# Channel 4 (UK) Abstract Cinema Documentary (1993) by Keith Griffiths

Interested in trying to question the movie screen in a similar way, to sort of set up a question about you know, is it an illusion or is it an object? Is it, does it exist on the flat screen or is it in the perspective and the representation that seems to be behind the screen?
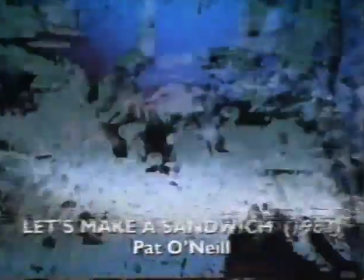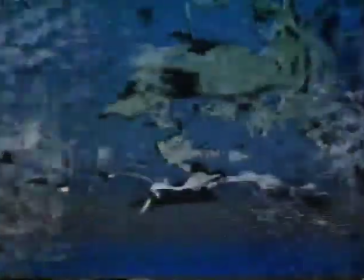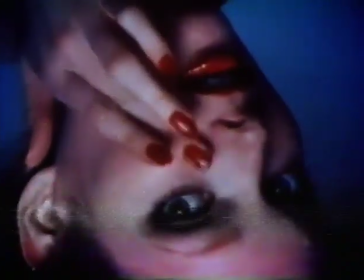1824s
This film was made mostly out of bits of stock footage, commercials, and documentaries, and also stuff that I shot.
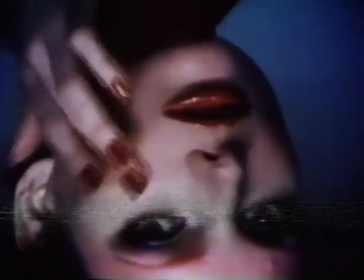1835s
In a way, it's like taking devalued imagery and
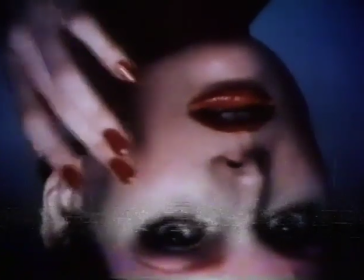1839s
cooking it in a way that it may turn into some other kind of experience, and maybe that's sort of parallel to what
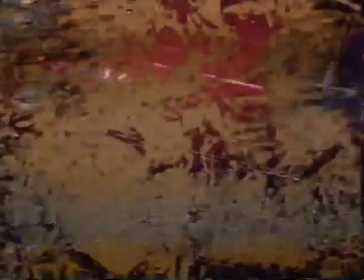1849s
perhaps it's what we do with our memories of images. Why we tend to see it all and pack it all away
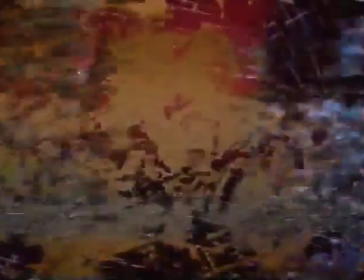1857s
and in a dream state or somewhere between consciousness and unconsciousness
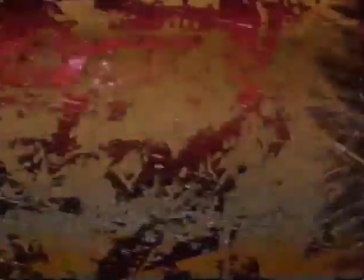1862s
we have a vision once in a while and that's the sort of thing that I'm trying to recreate,
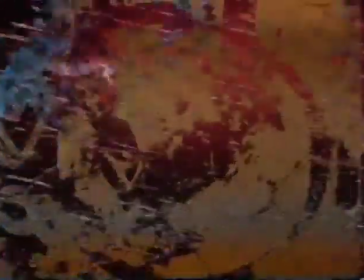1868s
that it's something you imagine, you see, and by the time you figure out what it is, it's gone. And when you start thinking about abstract and the tradition of abstract film and how there are other people who have done things that aren't really in that tradition, but they're equally abstract, and they're like taking a notion about film and extending it way beyond where it had been before. One is a Michael Snow film called The Central Region, which is a very long piece that involves
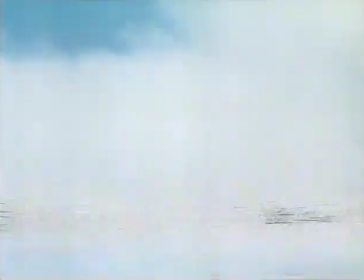1903s
a whole elaboration of camera movement, of repetitive and continued camera movement over the same situation, landscape,
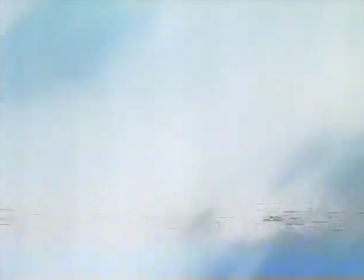1912s
and how you spend time with this film and you begin to feel almost as if you're in the camera.
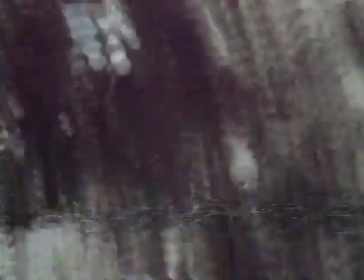1919s
It's almost like the auditorium is the camera and it's moving, and you start seeing things passing through the frame in a way
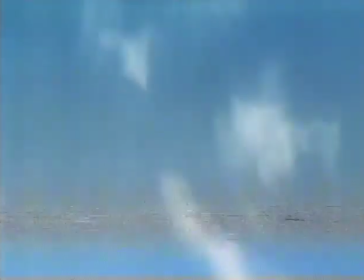1926s
that's musical, that's dance-like, in a way that like evokes all sorts of other experiences. And to me, I mean, that's very much an abstract film.
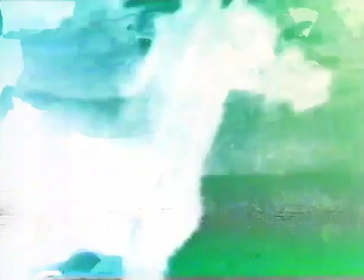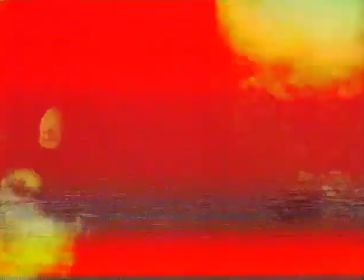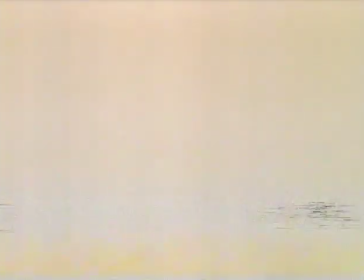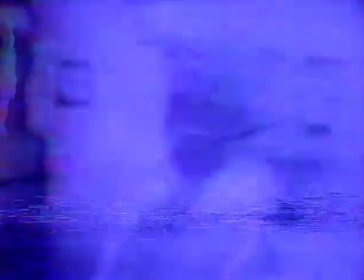The issues of abstraction are much more to do with the question of how you deal with time. Because of the way in which abstract cinema grew up at the time that there was abstract painting, a lot of the first assumptions were that this was to do with bringing ideas from painting into cinema. And I think that was a slight misconception of what can be done in the concept of abstraction in cinema.
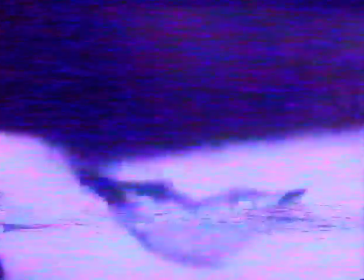2025s
Someone like Léger, for example, had no problem that he used images that came from the real world.
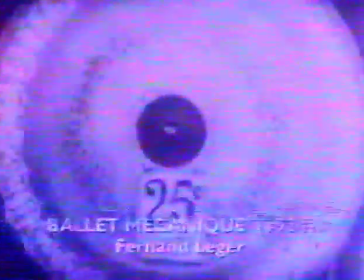2032s
And then the abstraction was in the way in which he sequenced and organized that.
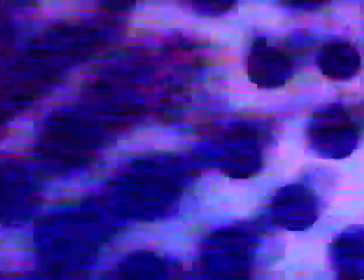2037s
But what I think is important in this is the idea that it isn't necessarily something that's
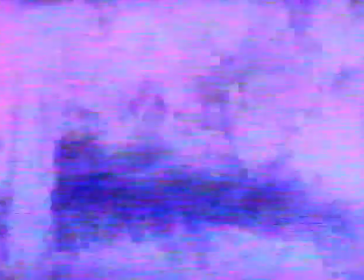2045s
non-representational in the image which defines that as being abstract in cinematic terms.
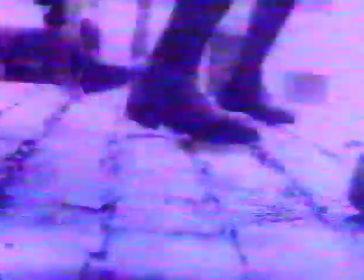I think in the visual arts, there was a strong part of the development of abstraction, which was a rejection of the conventional perspective as the way in which you model the image of the world. Now, the equivalent of that in for me in abstract cinema is the rejection of narrative structure as the way in which you model the world. And as with the visual artists, they needed to look for another form of logic. They dispense with the logic of perspective for constructing their picture. We, as in a sense abstract
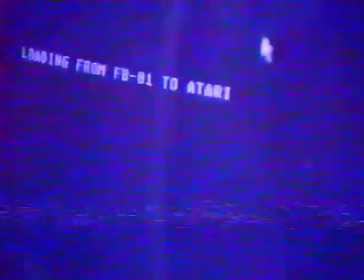2097s
filmmakers or video makers have got to look for another form of logic for the construction of the time of our visual,
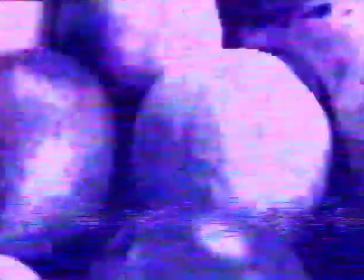2104s
of our images, of our sequences. And I think that the one model we obviously go to is the model of music.
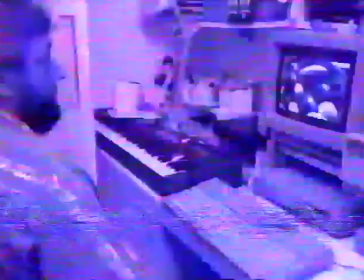2113s
But in a sense, you don't want to always be drawing from another art form.
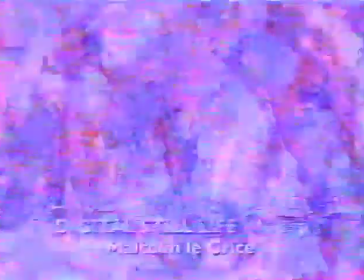2117s
You're looking really for a model that, that is more appropriate to your art form and which relates to the sorts of things which go on in that medium.
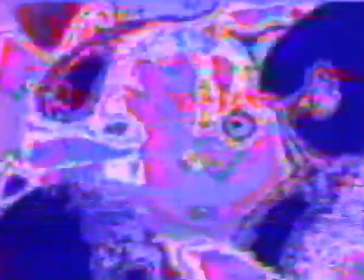2125s
And certainly for me now, a number of the concepts which are coming out of computing
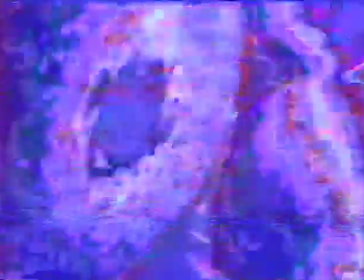2132s
are very valuable as starting points for time structures.
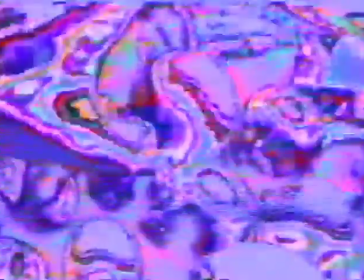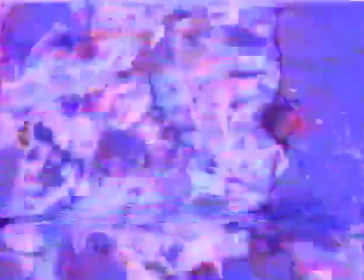And I think a lot of the most interesting European work is work that, that has within it representational images. And the sort of people who I think are very important in this, a particular favourite of mine, I mean Kurt Krenn, film like TV, which is totally a cinematic visual representation.
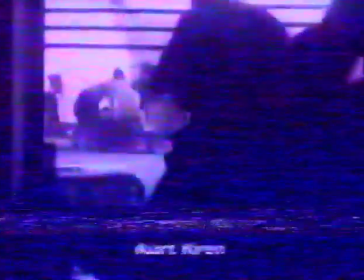2170s
I mean, it's a photographic image, but the whole point of the abstraction in that is the way in which he's working with time and with
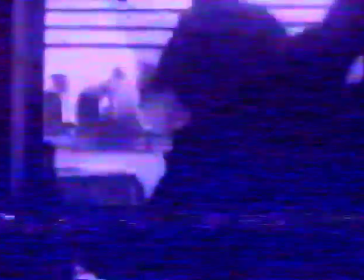2177s
you as a viewer's expectancy about time and the way in which he resequences images, which it clearly did have some sort of continuity. And the abstraction is in the way in which he's handling that,
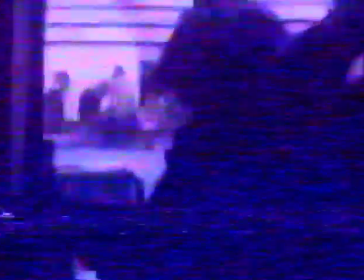2189s
that development of internal rhythms in the shots and the rhythms of the editing and the montage.
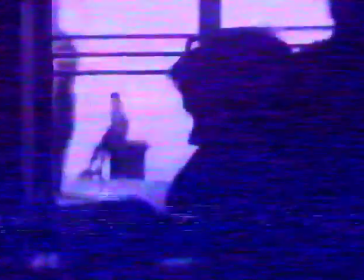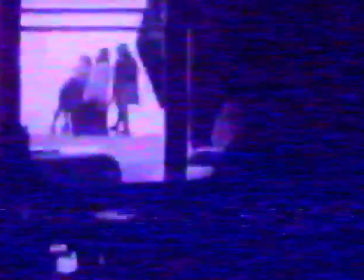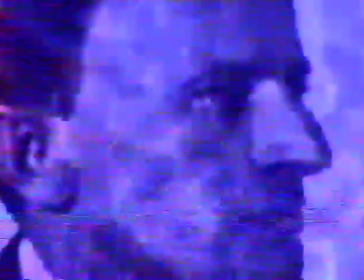2210s
Viking Egling, I think, is an extremely interesting starting point for a certain set of developments in cinema. Firstly, he does take up the musical model and in trying to find a way in which he can use abstract images in a cinematic framework.
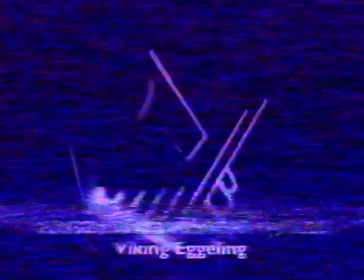2234s
He's looking at a musical model, and he had a fairly substantial theory which he was developing around base of art,
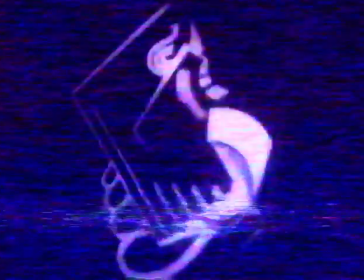2242s
looking for a sort of structural
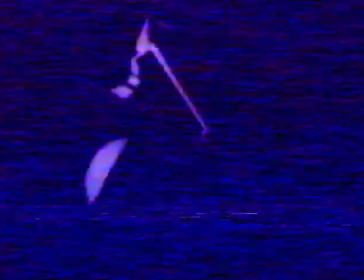2245s
concept which would allow him to organize time in a the same degree of logic,
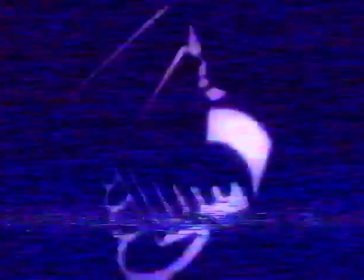2253s
or the same degree of structure, as might have been organized through narrative.
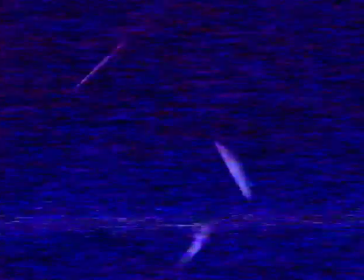2258s
And he, I think, makes the first stage in what has become a major development of abstract cinema, which is the abstract cinema that's related to working with computers. Egling's work is, I think, the first example which could have been programmed. His work is almost programmable. I could actually sit down with a computer, take his images and write a program which would generate work which was very like Egling.